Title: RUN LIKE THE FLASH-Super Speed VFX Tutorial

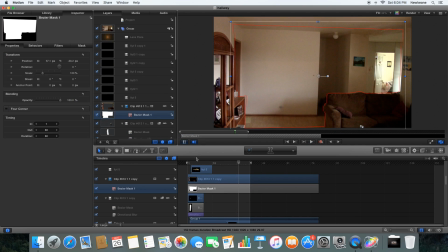(8:15)
But because we have that mask there, it doesn't look like we just applied it to the whole scene. It looks a little bit more realistic.
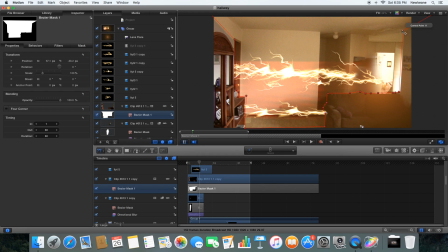(8:20)
We're going to move that mask out so that the light doesn't just stop at the top of the wall, because that would be silly.
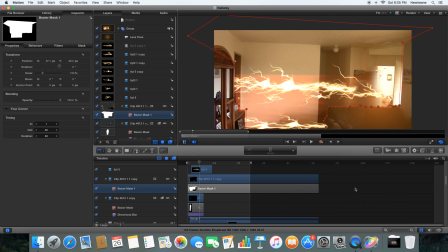(8:28)
And we're going to kind of edit it so that the light looks a bit more realistic without ruining
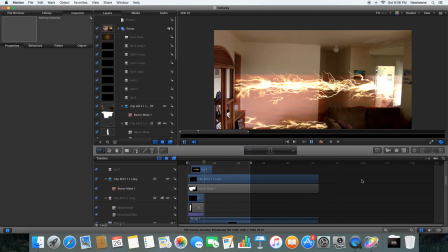(8:33)
the mask's original function of keeping the speed trail behind the couch and behind the door.
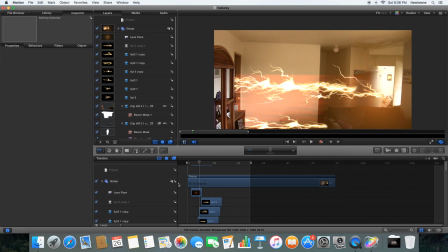(8:40)
So yeah, that's looking pretty good.
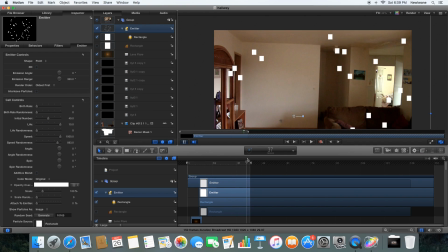(8:43)
And so I ended up adding a particle system here because I felt like he should be kicking something up in the scene, because I felt like it wasn't affecting the scene enough.
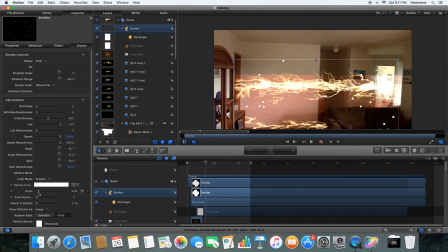(8:50)
And so basically I added these particles to this square white rectangle. I made it white, I made it blurry, I turned up all the randomness settings, I turned up the speed, I turned up the lifetime, so that I made these sort of floaty dots of dust that float around.
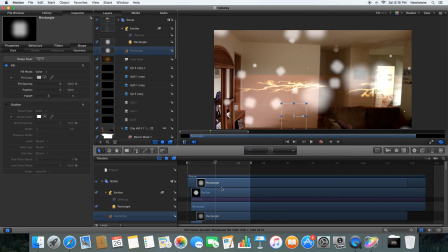(9:03)
And the trick with particle is just play around with the settings until you get something that looks nice. But that's it for the super speed effect.
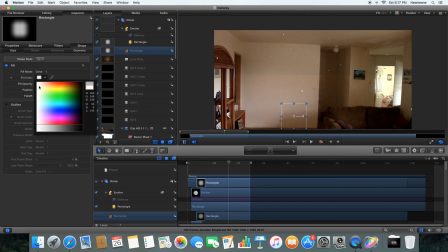(9:09)
I hope you enjoyed the tutorial.
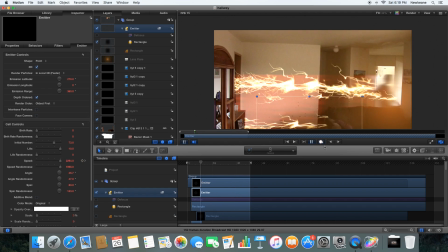(9:11)
If you have any other effects that you'd like to see us do, please tell us in the comments, and hopefully we'll be getting to you with another video soon.
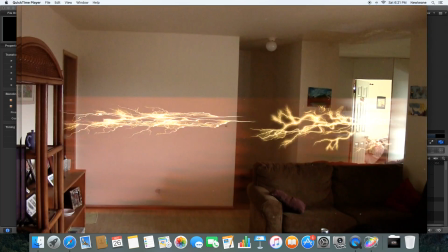(9:20)
Thank you for watching, and please subscribe.